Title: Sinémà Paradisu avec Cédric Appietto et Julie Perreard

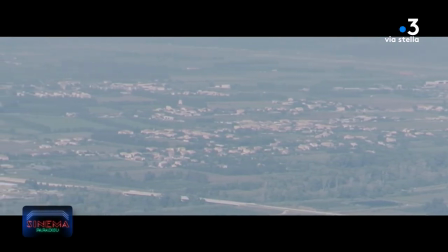J'aime beaucoup cette séquence parce que ça raconte plein de choses pour moi et c'est quelque chose de, j'allais dire, c'est presque une petite leçon de cinéma.
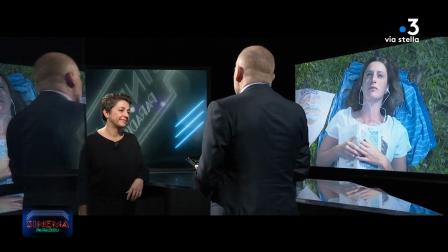En tout cas, on voit comment tu veux présenter ce que je qualifie moi le paysage intérieur d'un personnage, sans parole, sans dialogue.
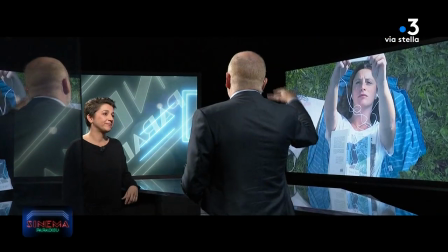Hein? C'est-à-dire, on a ce plan qui est vu de très haut, enfin qui est vu d'en haut, je veux dire, où en plus elle lit le livre de Pantaleon Alessand sur les gens dorés.
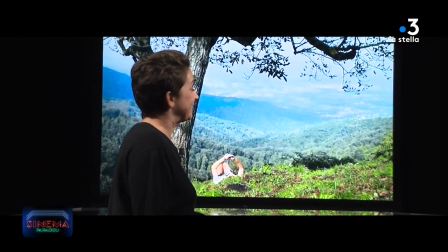Ouais. Là, on est dans le maquis, dans la montagne, on est en prise directe avec, je dirais, ce paysage sauvage.
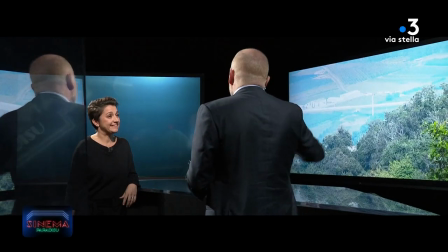Et puis en même temps, on va vers la plaine, cette espèce d'aspiration, du paysage beaucoup plus industriel,
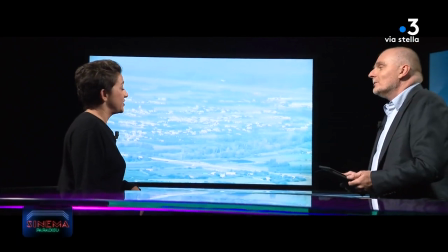béton, avion qui part. Ça raconte quoi ? Ben, c'est elle, ça représente ce qu'elle est elle.
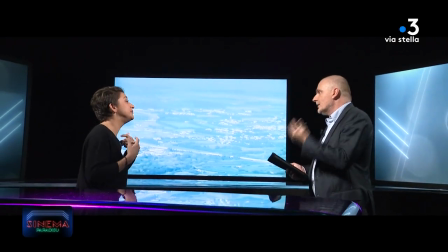Et puis il y a aussi l'iPhone. L'iPhone avec les écouteurs où on est. Et c'est la musique qu'elle écoute, en fait.
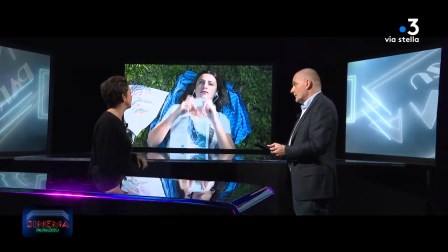Exactement. Hein, cette musique qu'on entend, c'est la musique qu'elle écoute, en vrai, dans cet écouteur. Donc ça l'ancre dans sa modernité à elle, dans ce qu'elle est, cette musique, déjà. La ville, ben, c'est l'endroit où elle vit. Elle est aspirée aussi.
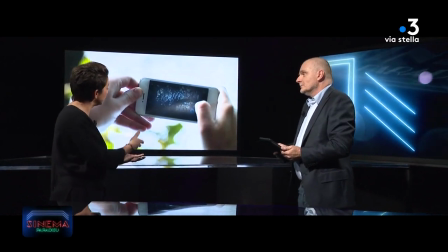Elle est aspirée par là. Et l'endroit où elle se trouve. Et c'est un endroit qui la fascine.
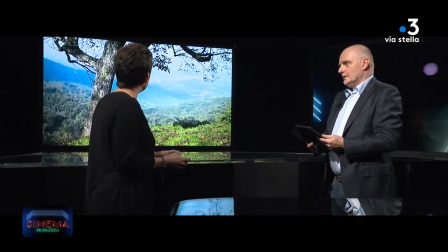Oui, elle est à côté d'un arbre, on est dans les racines, on est. Voilà. Et en même temps, alors elle est très attirée, c'est une fille qui est très attirée par la terre, par le village. Et comme elle est attirée par la personne plus âgée qui représente cette terre.
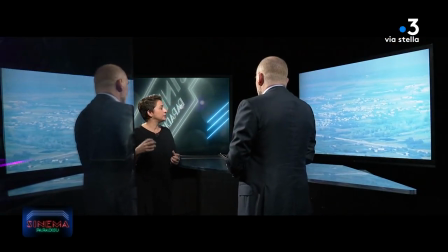Et en même temps, elle est allongée sur une veste, quand même, qui la sépare du territoire. Donc elle n'arrive pas à être totalement en contact quand même avec la terre. Voilà, elle est allongée sur une veste, là. Je l'ai quand même séparée de la terre.
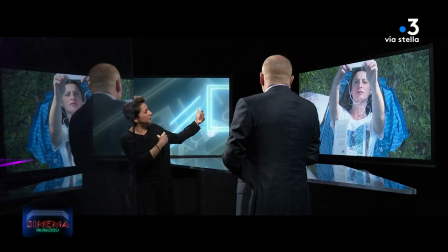Et elle est aussi séparée de l'arbre par cet iPhone, parce qu'elle le prend en photo, en fait.
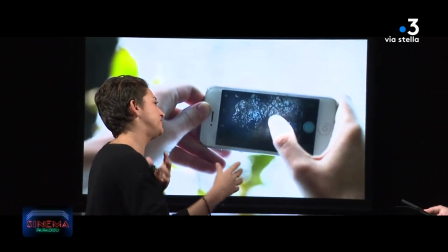Voilà. Et il n'y a qu'à travers le personnage de François qu'elle rentrera vraiment en contact avec la terre.
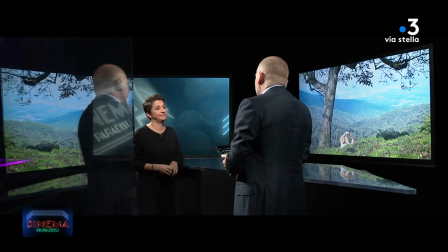Mais, voilà, c'est ce que j'aime, moi, voir au cinéma, c'est-à-dire, on n'a pas des dialogues qui nous expliquent le personnage.
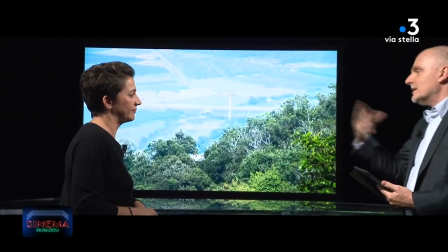Finalement, on ressent des choses, même si on n'arrive pas forcément à tout t'expliquer nous-mêmes, mais on ressent ça, on ressent ce personnage avec des séquences comme ça.
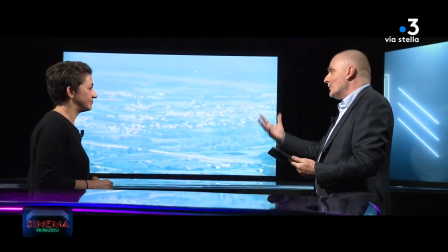Finalement, on filme l'espace pour raconter l'intérieur des gens, c'est un peu ça. Ah oui, c'est ça, oui, bien sûr. Et j'aime bien, moi, de prendre du temps dans les films que je fais pour ça, justement, sans dialogue, sans parole, pour raconter des choses de manière métaphorique, symbolique. Alors justement, le fait d'avoir fait un premier court-métrage, ça t'a fait comprendre des choses aussi sur la façon dont tu voulais raconter une histoire, parce qu'on sent une nette évolution. Hein. Alors évidemment, les sujets sont totalement différents, mais on sent une nette évolution et on sent plus, je dirais, un regard de réalisatrice, d'auteur ou d'autrice, je ne sais pas comment on dit, sur ce film. Le premier, Marc ou Marie, peut-être qu'il y avait une espèce de pudeur par rapport à l'histoire aussi, ou de timidité. Oui, mais là, on sent vraiment que tu as voulu raconter des choses. Quoi. Ben, je me suis beaucoup plus investie en tant qu'auteur dans le film, bien sûr. J'ai voulu raconter des choses, dire des choses, dénoncer peut-être des choses. Bon, dans Marco Maria aussi, hein, je dénonçais une injustice. Oui, de toute façon, le premier film est de toute façon formateur dans un travail de cinéaste et d'auteur. Mais Marco Maria, moi, c'est quand même un film qui me touche beaucoup, qui me plaît beaucoup. Que j'ai revu il n'y a pas très très longtemps. Et il y a aussi pas mal de passages très symboliques et très métaphoriques aussi dans Marco Maria, où je quitte la narration pour aller vers la sensation. Et là, j'y vais. On est totalement dans un film charnel, un film sensuel au premier sens du terme. Hein. On voyait dans cet extrait, on est dans la matière aussi, hein. que ce soit l'herbe. Et c'est ça qui m'intéresserait beaucoup.